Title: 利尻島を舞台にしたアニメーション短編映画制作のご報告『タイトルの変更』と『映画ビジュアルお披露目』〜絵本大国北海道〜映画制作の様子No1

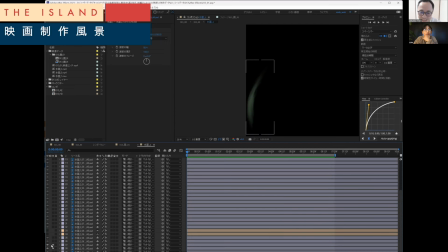なるほどわかんないんですよねそうなんだ1個だとこれなんですよ2個入れて追い焼きリニアじゃなくハードライトとか入れたらどうなんですか
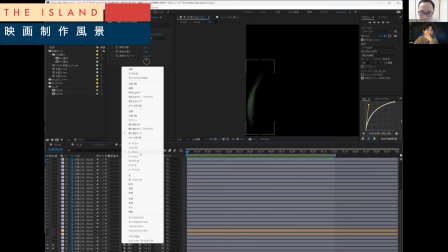ハードライトでもいいんですけどハードライト変わんないんですよねあんまり
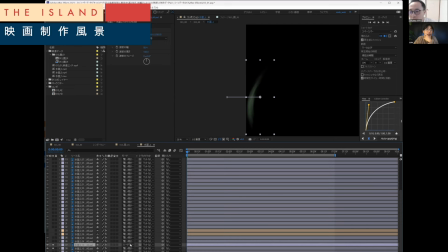そうなんだ元々のやつが透明度高い状態で作れるからかかんないんですよそもそもがもしかして先生濃くした方がいい
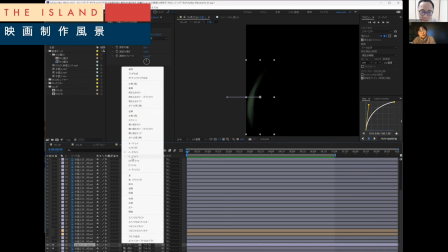いやでもこうやって調整してるよ多分本当元データが
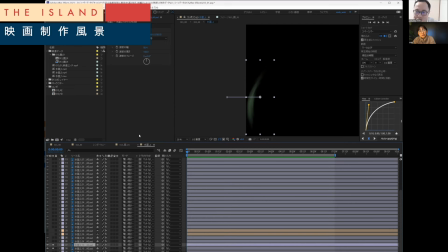違う時点で何もらっても調整ありきだと思うんだよねそっか重複させてコピペして集めつけてた方が確実か自分に調整がしやすいこれはどうやってるかって言ったら
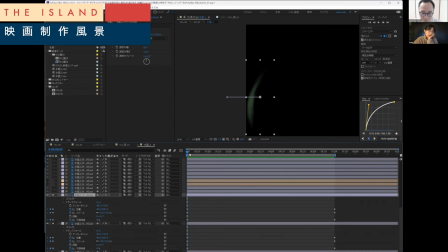それをいいことにずらしてるんですよねここちょっと分かりづらいけど位置をちょっとずらして片方だけ大きくしたりとかしてるはずそれによってかつなりがあってより自然に動くっていう
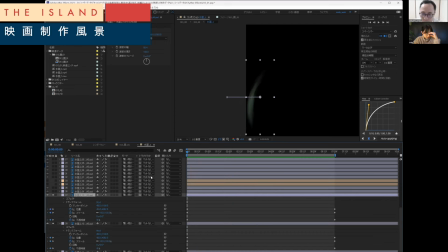なるほどなだからああいう風に見えたんだこれに対して波紋をつけてますこの波紋ってのはちょっと今動いてるのかな微妙に動いてるんだけどこれをつけないと
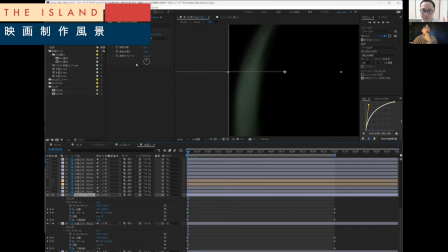ちょっとモザイクになっちゃうけどただ動いちゃうだけなんですよなんつが絵が動いちゃうじゃんこれがヌラッとしてくれるんだこれをやると水感が出るんですよねなるほどな
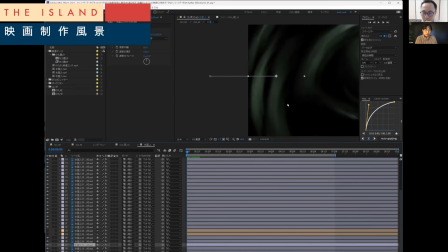っていうことを全部に対してちょっと待って今水面のその波紋これね9本右9本左10本1本の波紋
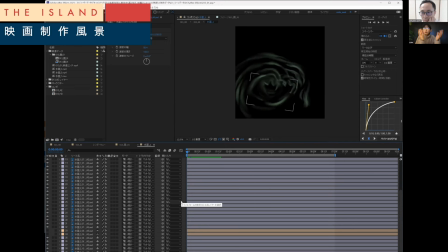つまり20本の波紋がこの足元にあるわけじゃないですか1本に関しての作業時間って私たちがレイヤー分けして名前つけて
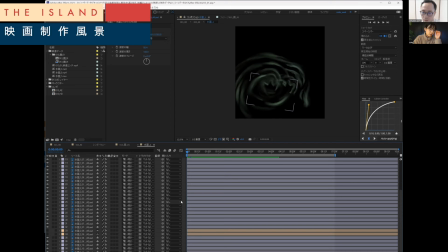色に変えてっていう作業だよねあとはそれを動かす作業があるので1本やっても結局トータルで動かさないといけないから全部に対して微調整がなるほどここから動かすのはどういう風に
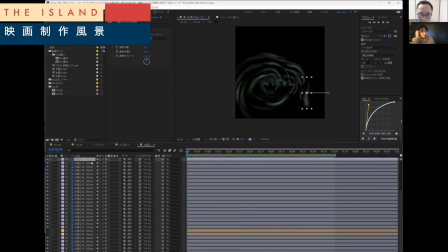これを例えばですけど多分ここの端が分かりやすいかな
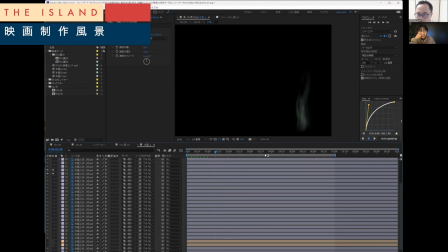これなんかはただ右から左に行ってるだけなんですよね左から右に行くだけでもそれでもいいんだけどこれに対して不透明度と
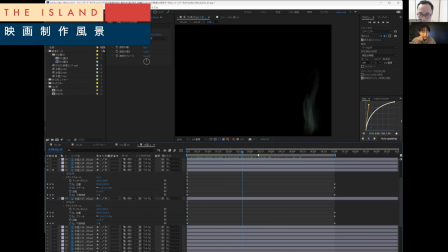スケールサイズを変えてますあと位置も変えてます要はやりたいのは波紋って中心から外に広がる広がるじゃないですか薄くなるじゃないですか消えるじゃないですかそれを表現したかった
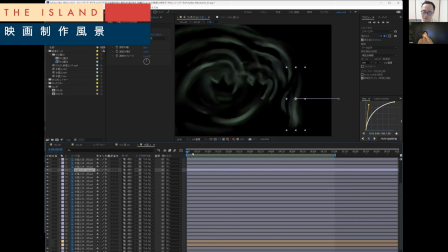わかんないな何が正解かわかんないさっき言ったようにここを揺れるだけでも見守っていう風にアニメーションって認識したりする時もあるじゃないですかっていうことを言ってたんですよね要はそのまあでも表現しきってるっていうとこで
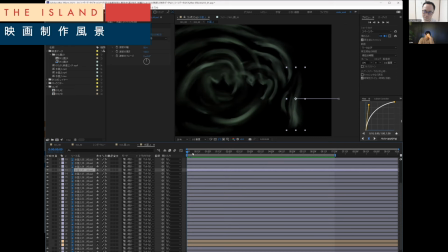やっぱりそれはそれでいいんだよな今の足のとこは完全にそれが正解だよね先生のやつがねこれはでもイメージとしては
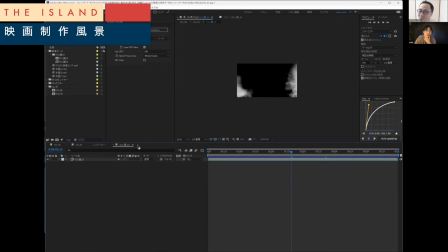多分自分とサラさんの認識が違うどうやったら楽になりつつ
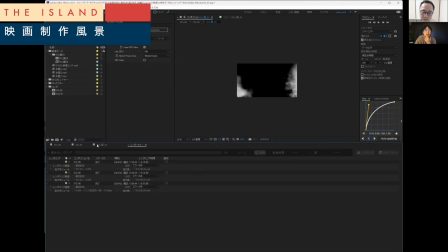水面感がありキラキラして見えるようにしかもその
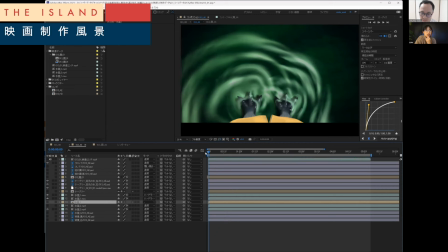一個作った水面がうまく違う他のとこでも使いまわせて使えるかなとかなんだけど多分自分とサラさんの認識の違い
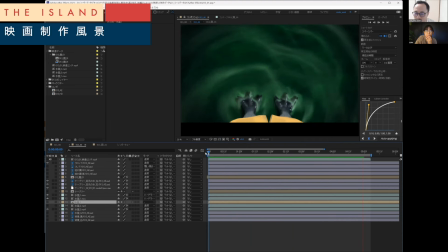ここでも出てて自分これ波紋って捉えてたんじゃね水面じゃないんだよね実はこれ自分の中でだから消えてるんだよねなるほどな主なのさだから多分ね違うんだよね考え方が